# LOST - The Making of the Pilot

The thing was choreographed so that if you were looking down at the plane,
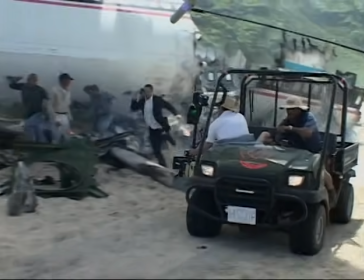1271s
you sort of tracked along each side of the plane until you made a full circle by the time the wing crashed. It's a real plane that they've made to look like this. Everything was real. Every explosion happened.
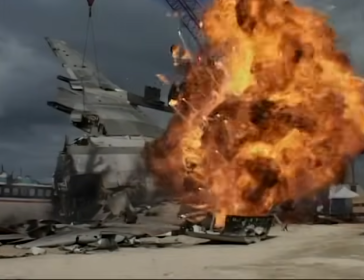1283s
On the bottom right-hand corner, I'm the guy that gets thrown back. The wing, when that dropped, it dropped.
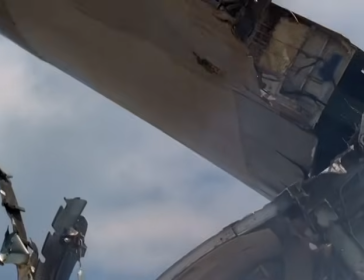1290s
We had one go at that.
Move! Get her up! Get her out of there! The wing!
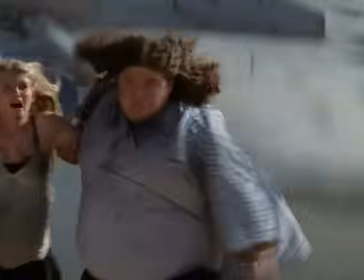You know, there's engines on fire and people screaming and there's smoke everywhere and stuff falling and so much stuff happening.
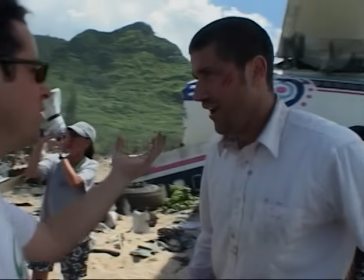1309s
You really got to be on your game.
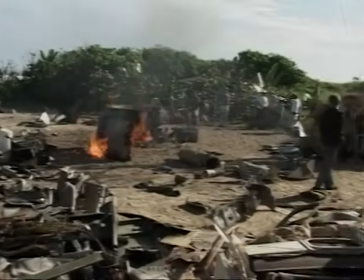Okay, good. Cut.
From the beginning, JJ wanted the show to look very real, very cinematic.
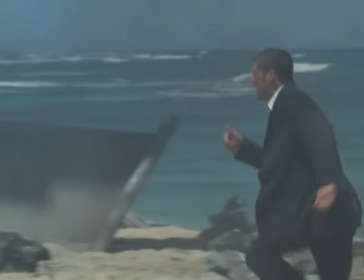1325s
And that's a challenge in some ways because sometimes it's harder to make something look real and unlit and, you know, almost documentary.
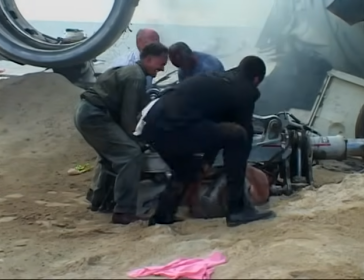1333s
We came up with this idea that there would be someone who was trapped by a piece of the landing gear and allowed Jack to sort of be a hero and come and sort of save the guy. But it set up a few characters, you know, in a situation near the engine.
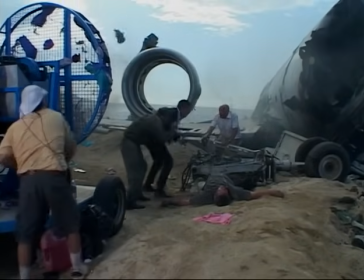1346s
You sort of think it's just about Jack being the hero, but what it really is about is setting up this giant engine. And as soon as you see the engine going, you sort of know that someone's going to get sucked in.
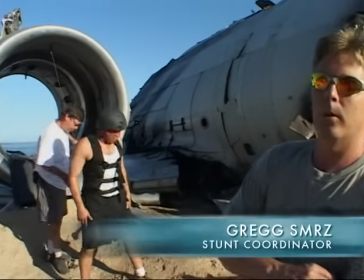1356s
We're going to test our rig for camera before camera and everybody watches it.
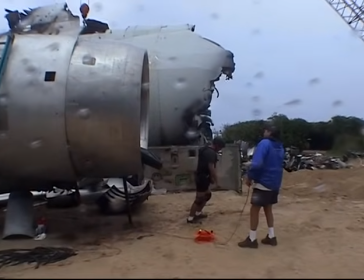1362s
We rehearsed this the other day and now we're going to just test it and make sure everything is still ready to go because sometimes it changes day to day.
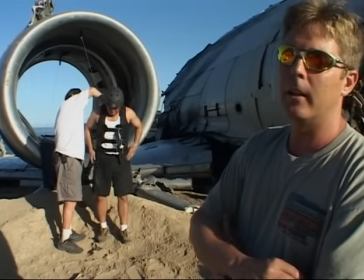1370s
He's going to run into the shot and in the script somebody's yelling to him to stop
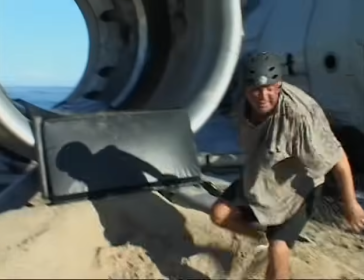1375s
and he stops right in front of the engine and the engine spools up and sucks him in.
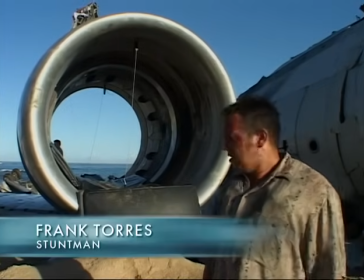1379s
This is the jet engine that I'm going to get sucked into today. and basically what we have here is a ratchet system.
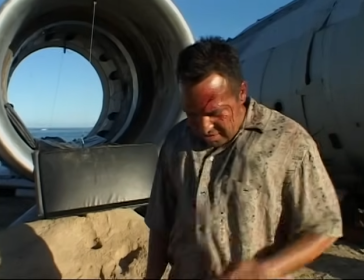1385s
I got a harness on underneath here and kind of sit here and
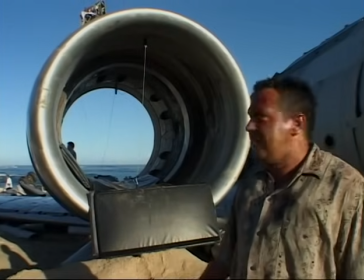1390s
just hook me up in the middle of my back and through there,
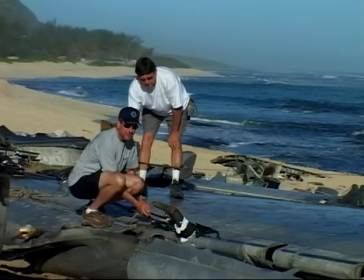1395s
over there. Dane and Jake are running the system. Everything should be fine.
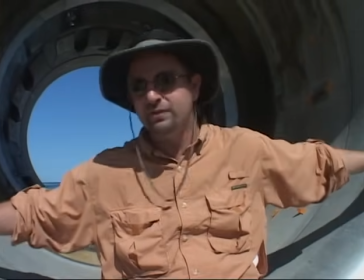1401s
We'll actually remove this entire piece right here and rebuild this engine entirely in CG and blow that up.
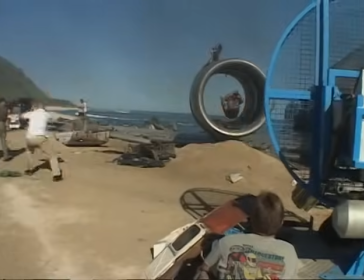When the guy got sucked into the engine and stuff like that, that was pretty wild. I was pretty amazed that we were doing a television show and that that stuff was being involved in it. But at the time, I didn't know Locke's story. I didn't know then that I had been confined to a wheelchair.
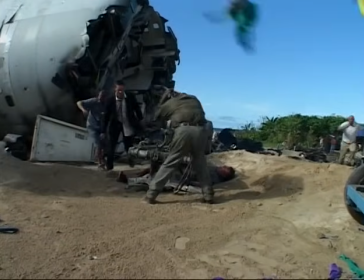1433s
So they were holding everything pretty close to the vest. So when I ran over and helped, I wasn't aware that a moment ago I had been paraplegic.
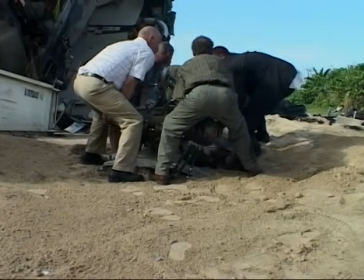1441s
One of the things that I wanted to do was not have it be gruesome. I wanted to have it be scary and shocking, but I didn't want people to get disgusted by it,
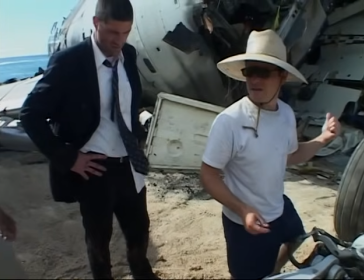1452s
so I wanted there to be no red at all, so that the plane never had any red on the logo, no one wore any red clothes, because once it became a bloody mess, which, you know, was something that is probably more realistic, once it looked like a massacre, it just, to me, would just be untenable and people would tune out.
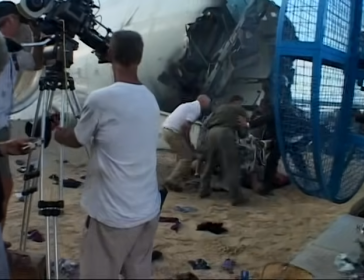1473s
So I want this to be shocking when you saw blood so that when the guy gets pulled out from under the landing gear and you see the blood in his leg, you have a reaction to that blood. If we had been realistic and sort of had as much blood everywhere as there probably would have been, seeing that blood on his leg would have had no effect. The opening's 22-minute first act of that crash sequence, the way that I work as an editor is I try to work empathetically. I try to place myself in the position of the character and then, like, imagine what the character's feeling and then try to work from that.
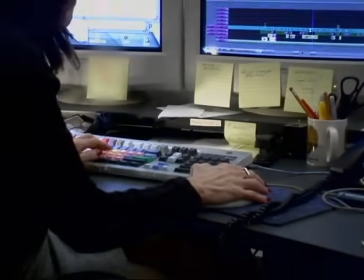1506s
Like, how do I best communicate what this character is emotionally experiencing? The footage from that crash was so harrowing.